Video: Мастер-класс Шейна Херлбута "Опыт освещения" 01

If he doesn't, he goes home. So should the president have the power in the wide shot, or should Bud have the power in the wide shot? These are the things you got to be thinking through. Personally, I would not give the president the power.
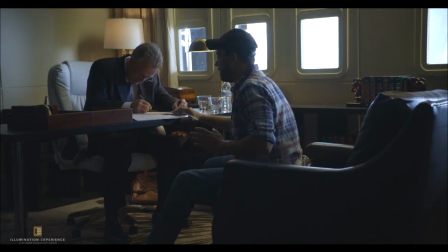(29:23)
It's too obvious, right? We don't want to see it coming. It's too early, right? It's too early in the scene. He's like, you play football, Bud? You don't know where it's going to go. And then he's slowly taking us through that. and then he throws the doomsday clock and all that stuff, and you're like, oh my God, now. And then he stands up. That's when he has the power. That's when he's in charge, and that's when he's full on press. But if we shoot from this angle and give him the power right off the bat, we're flipping we want to feel like Bud is the power. So just take that and now go discuss with your camera team. All right. We're starting to get some nice light out there. Starting to look bright.
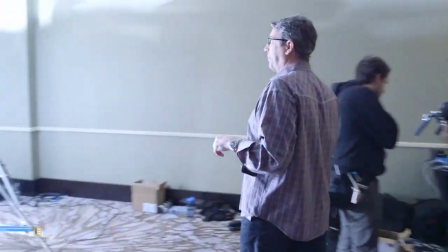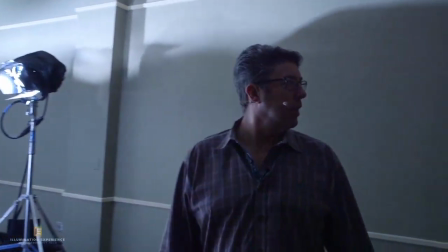(30:24)
Okay. So where's our gaffer? Where's our gaffer?
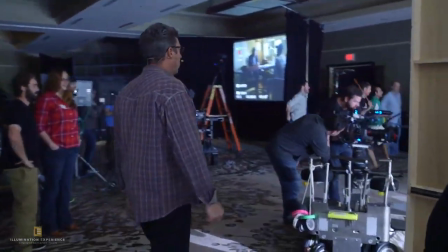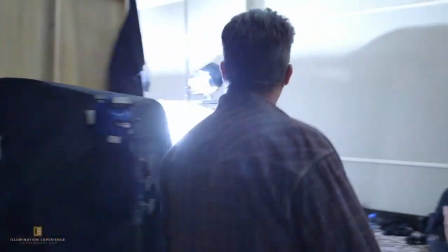(30:36)
Okay. All right. Sorry. It's Merwin.
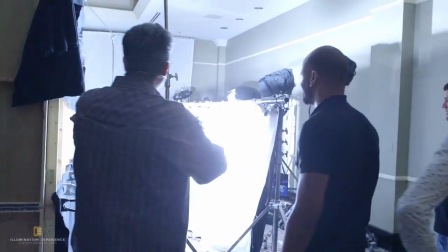(30:47)
Love it. All right. Now, you can see what's kind of happening with your lights right now.
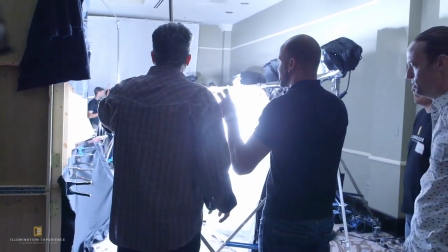(30:53)
It looks like cloudy.
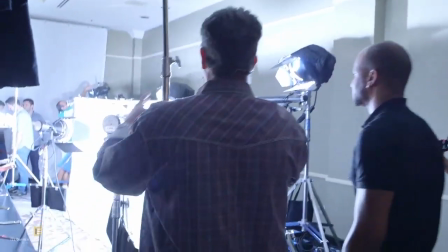(30:55)
Well, it looks like it's very hot, and and then it goes down, and then it's hot and it goes down, right?
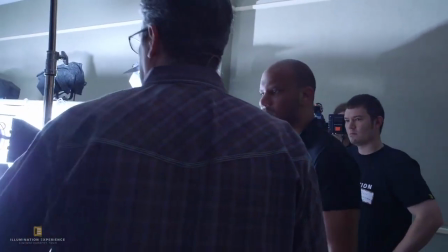(31:02)
So we need to back these up, because any lights that we put in this area,
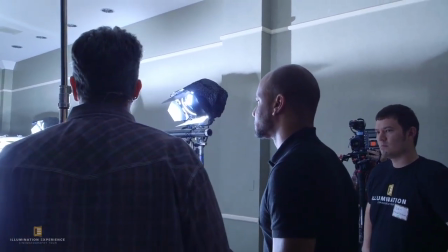(31:08)
we're definitely going to see them once Justin figures out his angle. So we either work them on the deck down low,
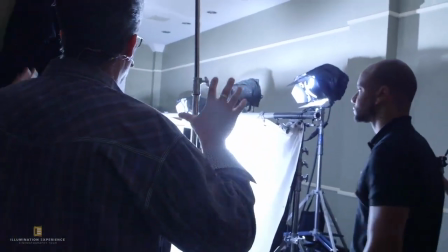(31:16)
or we got to get back over here and try to even that
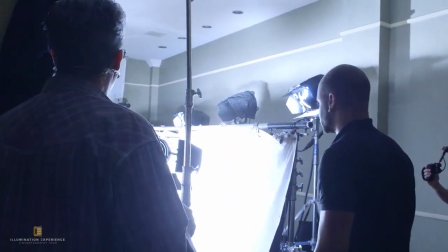(31:20)
field out so it looks more like a perfect blowout, right?
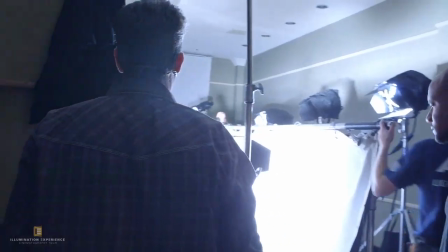(31:25)
So it's that hot, overexposed. This thing, let's tighten it up so we get all these ripples out of it.
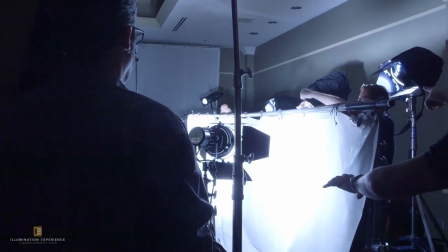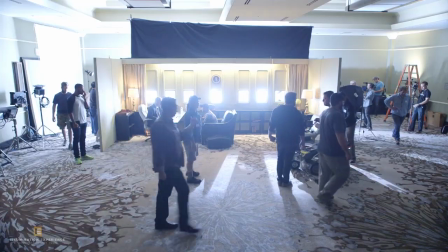(31:37)
All right, Dolly's moving over.
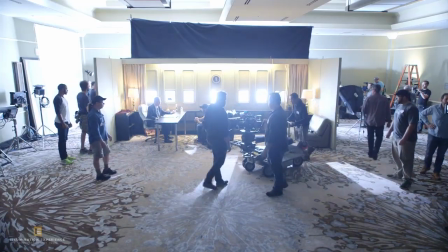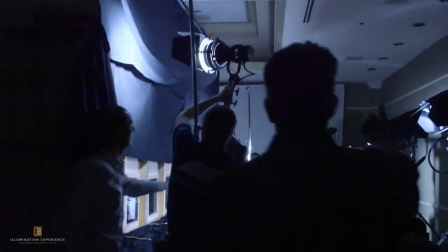(31:47)
Okay, so we're moving the 12 by 20 down this direction, right?
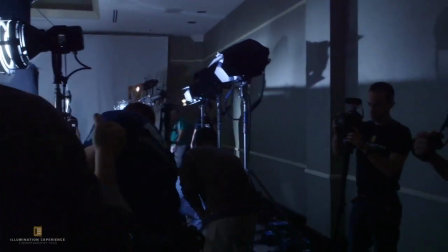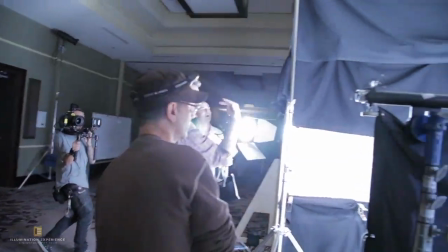(31:59)
He's starting to put the camera looking this direction now, so we need to slide this whole thing this way.
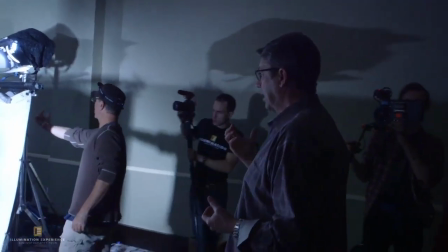(32:06)
So let's keep on coming. We're going to slide this whole rig down that way now.
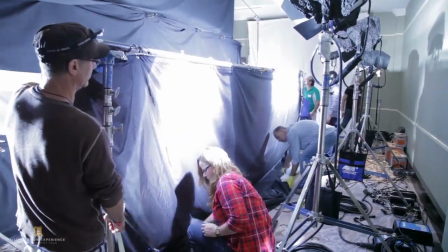(32:11)
It's here. Okay, on 3, and make sure you're not hooked on anything over there.
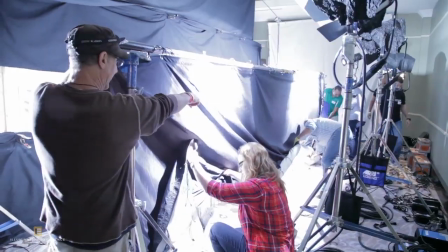(32:18)
Not hooked on anything. So you can clear. You're not inside that leg. I can't see from here.
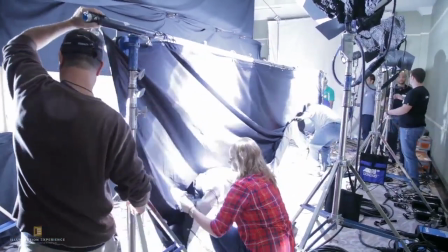(32:22)
No, I'm not inside. All right, clear this way. All right, start going with the white. Start going.
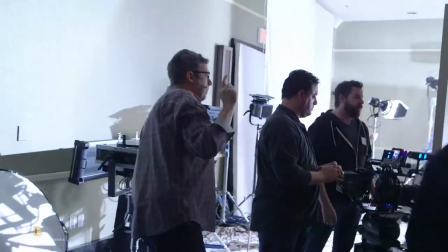(32:28)
Keep on going, Jimmy Ray. Keep on going. Ho!
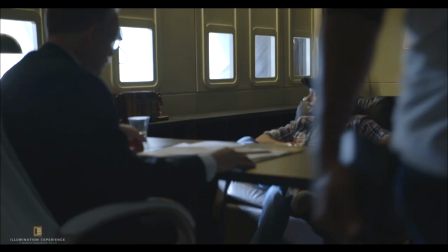(32:35)
All right, let me see. Go a little more, Jimmy. A little more, Jimmy.
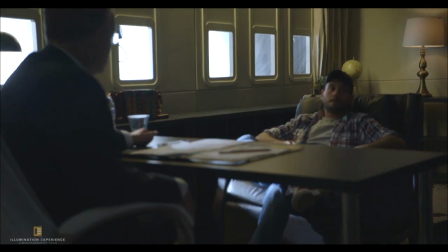(32:42)
Keep on going. Hold there. Okay, pull that tight. That looks good.
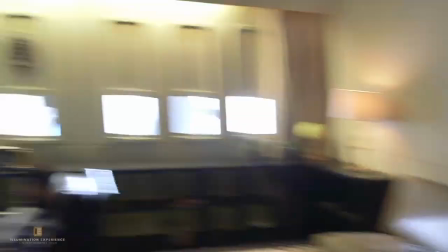(32:48)
All right, now you have much more room to make this thing look beautiful.
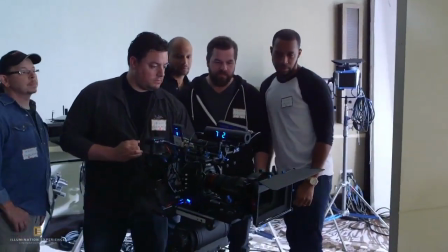(32:52)
So Joker can come way back over here. Way back this direction. Yeah.
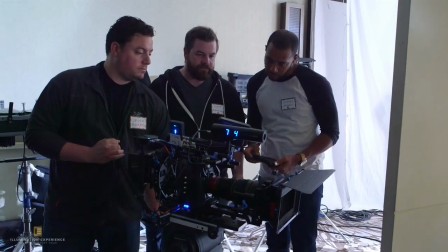(32:58)
All right. All right. Now you got to bring the 12 by bleach muslin in to continue that line.
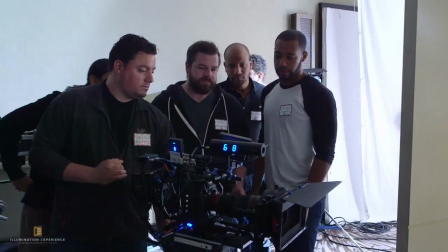(33:08)
Yeah. So, I just don't like this frame as much as I like the other one.
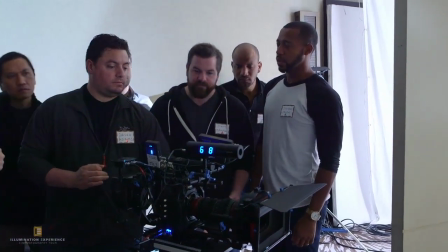(33:13)
Okay.
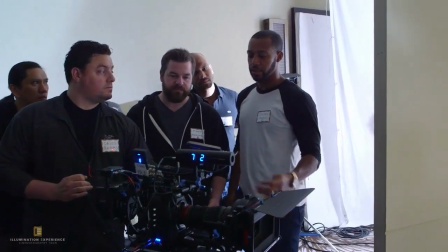(33:14)
I hear what you're saying, but as a master, I feel like over here is too much of an OTS or too much of a it is.
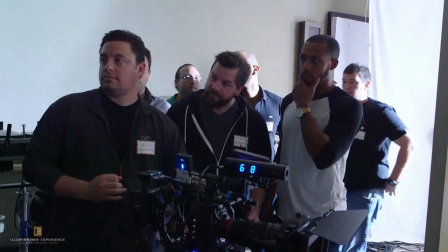(33:23)
POV. It is. This is, what I'm thinking is like right here, right?
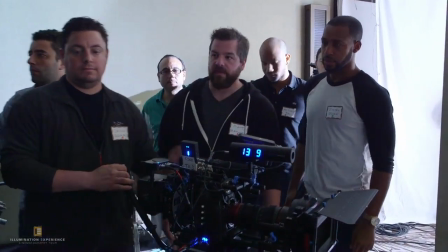(33:28)
So it's giving still Bud the power position, but it's not over a shoulder, right?
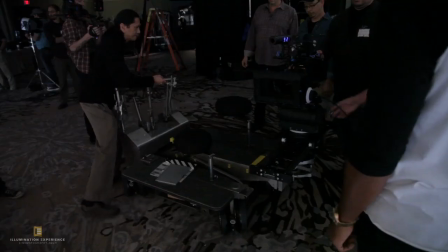(33:35)
It's back here. Keep on coming. Keep on coming.
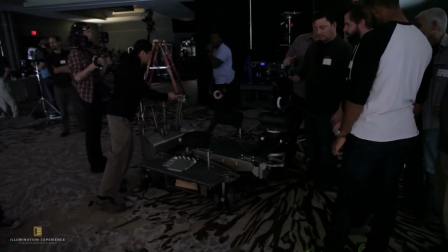(33:44)
All right. Okay, let me see this.
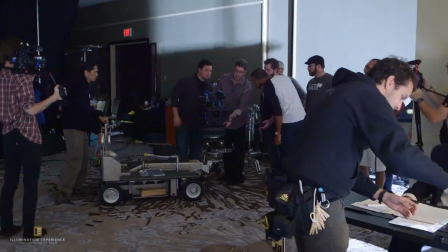(33:49)
All right. You got to see the set, Justin. We got to know where the heck we are, right?
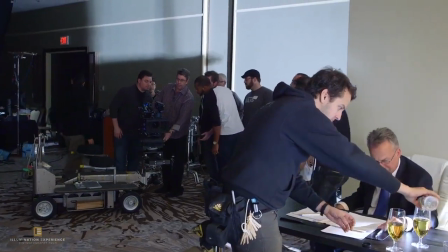(33:56)
You're on a 40 mil trying to compress. It's way too tight, right?
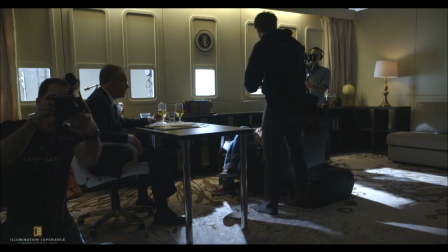(34:00)
So this is we're a breath of fresh air,
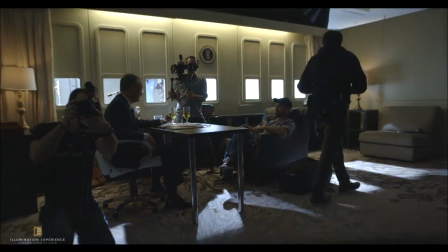(34:05)
and then we're going to get in. You're on a 40, and we're trying to get us.
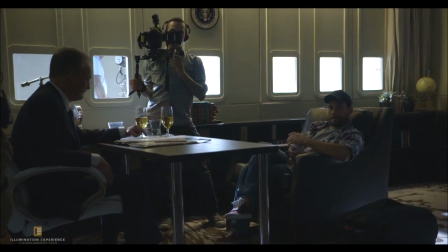(34:10)
I mean, this is where we're going to go. Now we have no place to go.
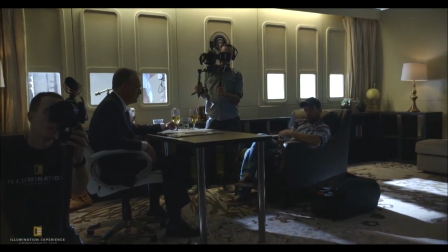(34:15)
So, well, it's at least like in here, which is like a 24.
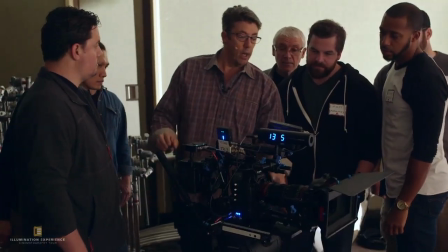(34:22)
So let's, if you like this angle, if you want to be around,
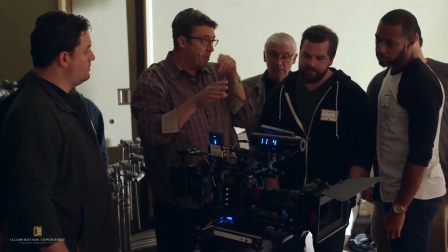(34:27)
you want to be dead center, whatever the case may be, but I think the right
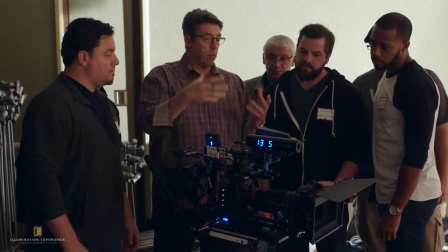(34:34)
way is to give Bud the power. That's why I'm kind of, pushing you in that direction.
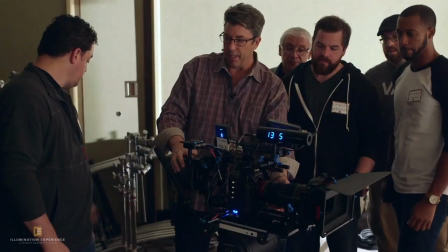(34:40)
Let's back up just a little bit on the dolly, because we're still within the plane here.
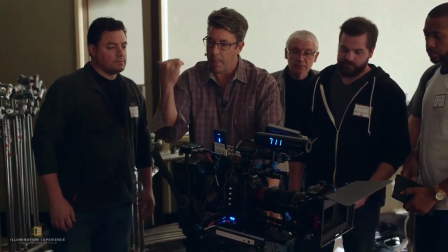(34:48)
This way. Grab it again.
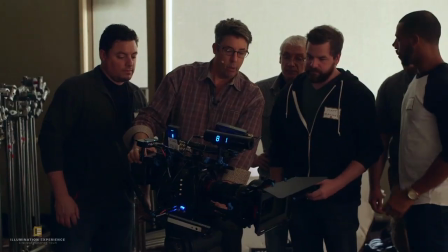(34:54)
See, now we're able to get both of those lamps, right?
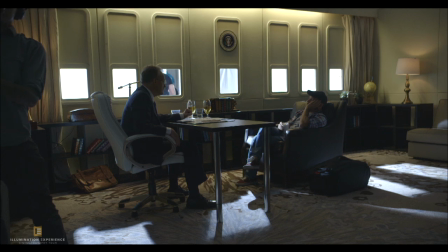(34:58)
But see, I think that feels expansive. It feels like, whoa, Bud is sitting in Air Force One.
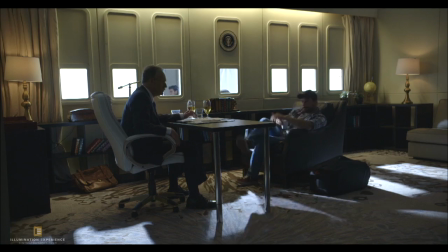(35:05)
And let's show him your body language. So he's kind of, like that. So let's cheat the chair to the left. Okay?
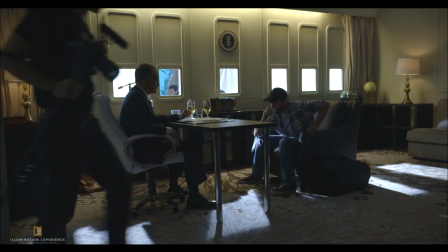(35:17)
Keep on going, keep on going, keep on going, keep on going, keep on going. Go, go, go.
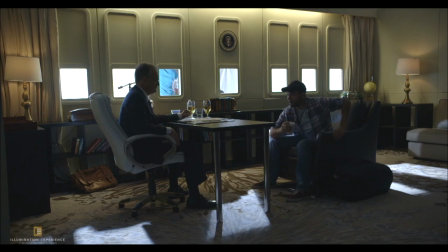(35:23)
There you go. Hold there. All right. Okay, now back up a little bit. Back up, right there. Okay. We're not running into the same issue, like going beyond the width of the actual aircraft? No, we're within 25 feet right now, I guarantee it.
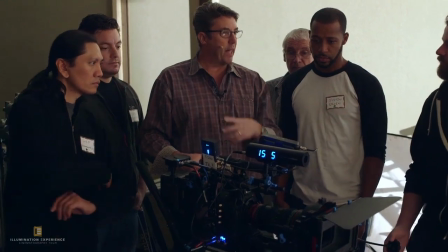(35:41)
So again, if you want to be here and you want to be able to move in, if that's what you feel, or you want to lens in tighter,
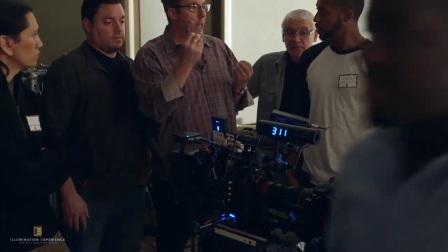(35:50)
you got to understand that there's got to be a place to go, right? You're the master.
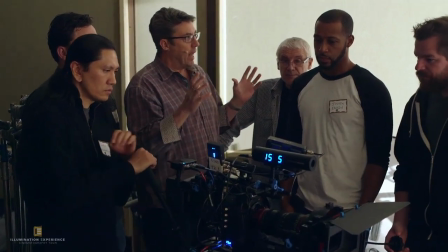(35:55)
You're the one of the coolest frames that you can ever do is the master shot, and it takes the longest to light.
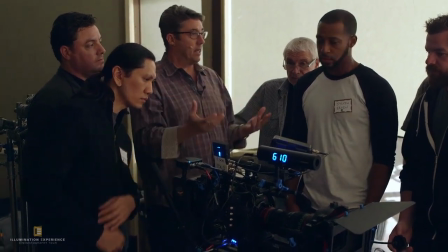(36:04)
That's why I'm giving you an hour and 45 minutes instead of 45 minutes for the over the shoulders.
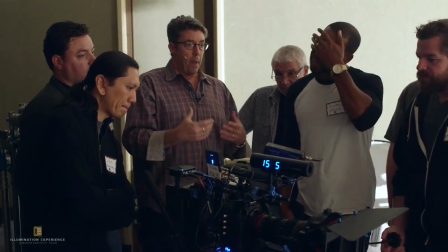(36:10)
So, all right, guys, so let's try this then.
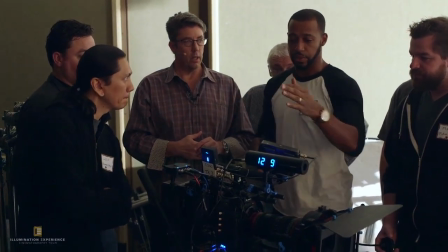(36:12)
Let's put the table in the center of the frame, move the dolly so it's actually parallel, so we see what that width looks like with them facing them.
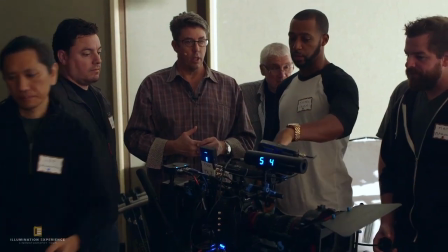(36:20)
I think his power will be dictated by his
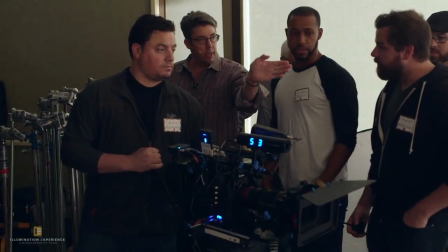(36:25)
posture. Okay. All right, so you're dead center is what you're saying. So you're moving dead profile.
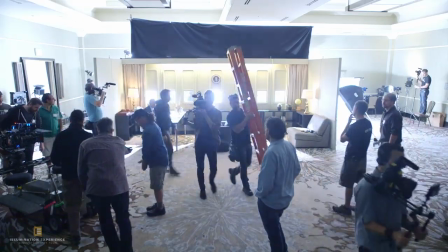(36:33)
So we're like right like this with the camera. Okay? All right, looking good.
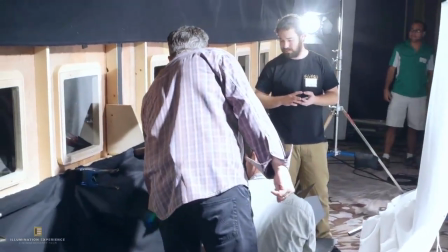(36:43)
Okay, now you can slide that thing. The Fresnel will be wider.
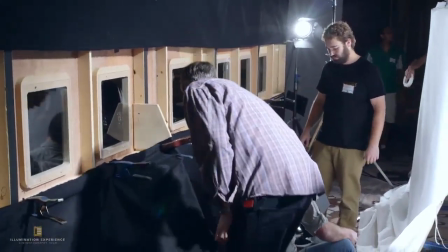(36:49)
Yeah, and you can push that all the way up against the wall as well. There's more room so you can widen it out. I like to keep everything kind of dead center, especially when, it's presidential, right? So all the lines should be perfect.
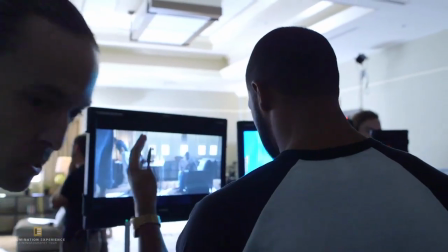(37:06)
All right, so then let's dolly a little bit left, and I want to have the desk so it's completely geometric.
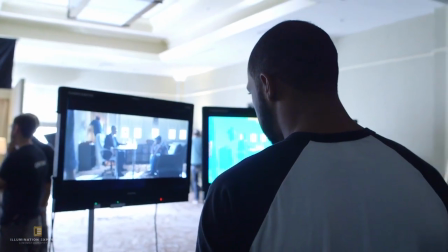(37:13)
Exactly, geometrical, because symmetrical, let's say.
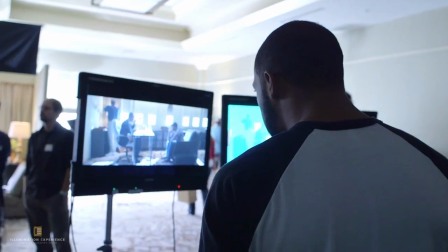(37:18)
Yeah. A little more. Hold.